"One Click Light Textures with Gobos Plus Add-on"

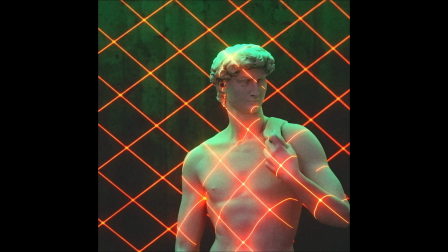991s
Naturally, I got curious and thought I must try it out, specifically simulating that laser light projection.
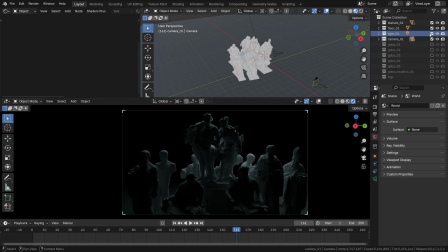998s
And so this is my scene, full of sketchfab models, mostly CC0, with a reverse key light without any texture, just a good old shoulder light. What I want is a nice solid base to layer our Gobos onto. Then, if the procedural grid pattern is projected from above, it would look like that.
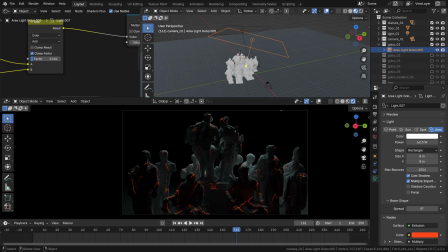1018s
What I want to say is that where you project it from sets how readable the pattern is. From the top down, it isn't too readable, I'd say, and works fine as a seasoning rather than the main dish. The same thing, but projected frontally from this camera view essentially will look more,
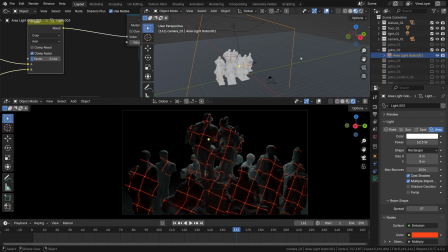1034s
how should I put it, squarely defined, with a grid reading clearly as a grid. That's very important, actually, the angle of the projection.
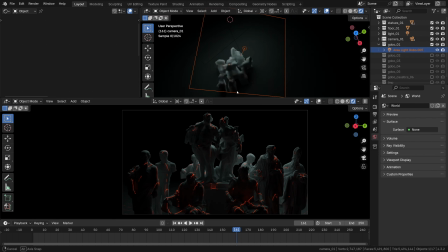1044s
Fun fact, from the top view, this one would also become much more readable in terms of its pattern. So of course, it's a matter of a camera angle as well. Moving on to the next pattern.
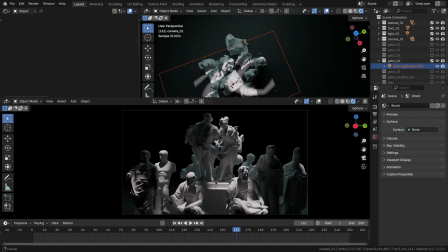1055s
This one kind of resembles the NVIDIA logo from the top view.
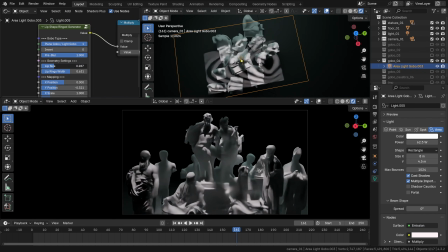1060s
Anyway, it's a great reminder that different Gobos create completely different light and shadows distributions, resulting in a whole new visual composition through the camera. Shaping light is a powerful tool for guiding the viewer's eye across the canvas, or the camera frame for that matter,
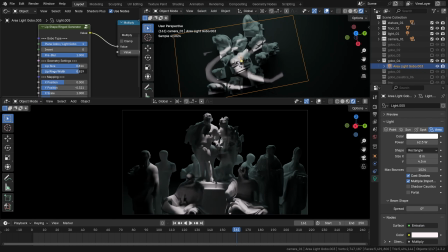1077s
allowing you to subtly direct attention where it matters most, or just to make everything look beautiful, I guess. And having that preset sliders available makes finding that sweet light and shadow balance a whole lot easier.
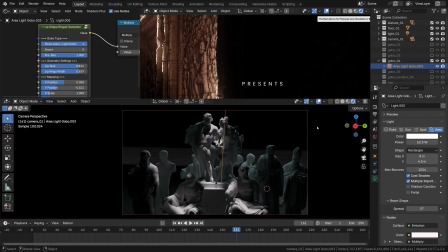1091s
Oh, and by the way, Dappled light is often a cheat code for making lighting feel more interesting and undeniably cinematic.
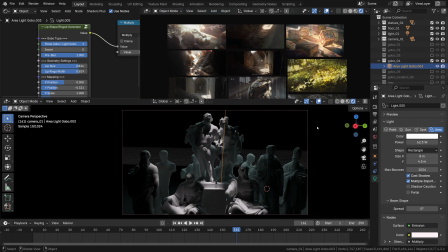1098s
You've probably seen this in action in our simple trick for eye-catching lighting video right here on this channel.
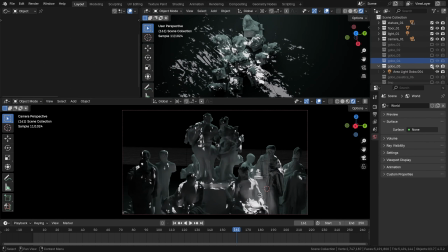1105s
Then, if this pattern feels a bit too big and too smooth, then something more fractured can be used instead, like these animated tree shadows. Nice. It's hard to check the animation without pre-rendering it first, sometimes. There's still a lot of noise involved.
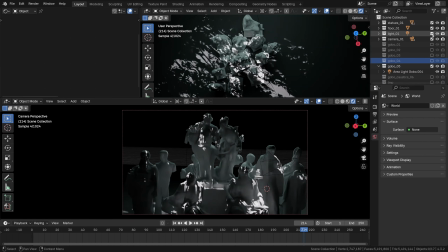1124s
Anyway, as I've also mentioned, I usually like to have some sort of a base light layer underneath the pattern, a supporting layer, but it's totally up to you, of course.
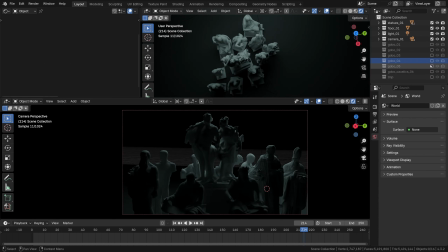1133s
Now let me switch it back to the red lasers idea. So, where was it?
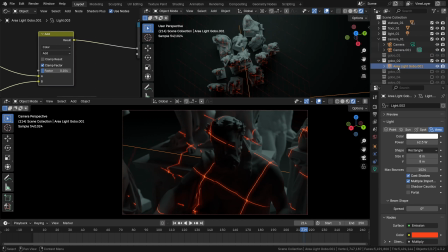1140s
And maybe for a different camera view, perhaps, to shake things up. A pretty cool trick for crispy projections like this is to mix the original gobo, which is the cross-grid node group in this case, with one more instance of that group with some blur, using the add blending mode as well.
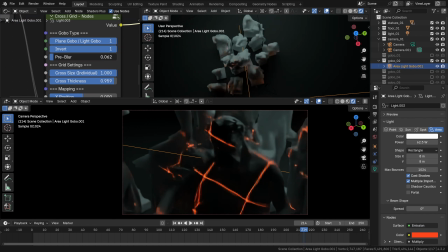1157s
It's literally the same preset, just blurred a bit, or pre-blurred if you wish. And that gives it some extra bloom, almost. To me it looks like extra scattering, diffusion, that sort of light phenomena.
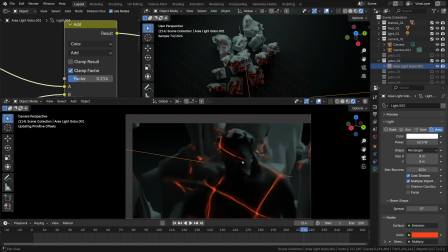1174s
And it just makes the whole thing look slightly more complete and high budget, if that's appropriate to put it like that. When working with fairly intense projections like this one, checking the view transform could prove pretty useful. Now it's set to filmic. Notice the orange shade of red.
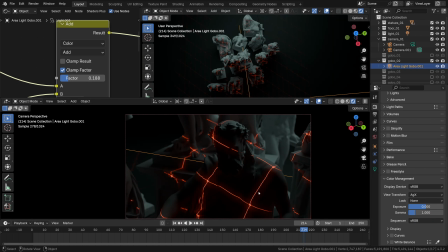1192s
If we changed it to AGX, we'd get a mildly different rendition of certain colors.
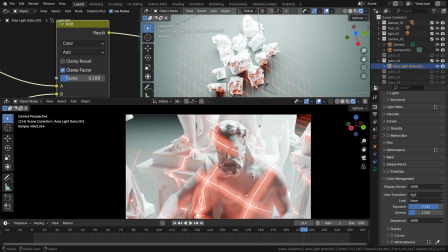1197s
The salmon red, slightly desaturated in the upper portion of the range, especially in higher exposures.
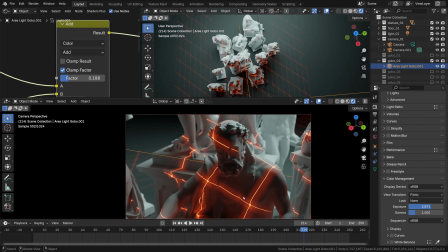1203s
So the view transform can have a prominent effect in certain cases,
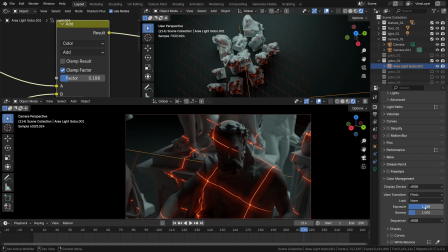1209s
especially when working with higher saturations and intensities, that is.
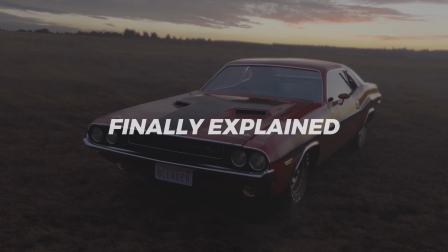1213s
If that sounds confusing, you can always check out our freemium Blender to Resolve workflow on our Gumroad for a crash course on color management,
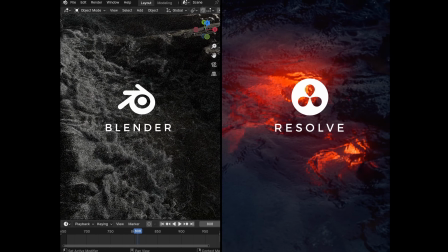1221s
view transforms, and why it matters for digital artists like us. Blender to Resolve, just Google it or follow the link in the description.
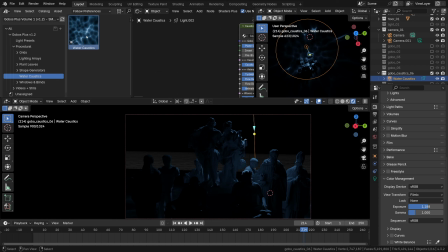1229s
Before calling it a day, here's a fun fact. Almost all plugins and asset packs by SMOUSE feature some sort of underwater caustics. Gobos Plus is no exception.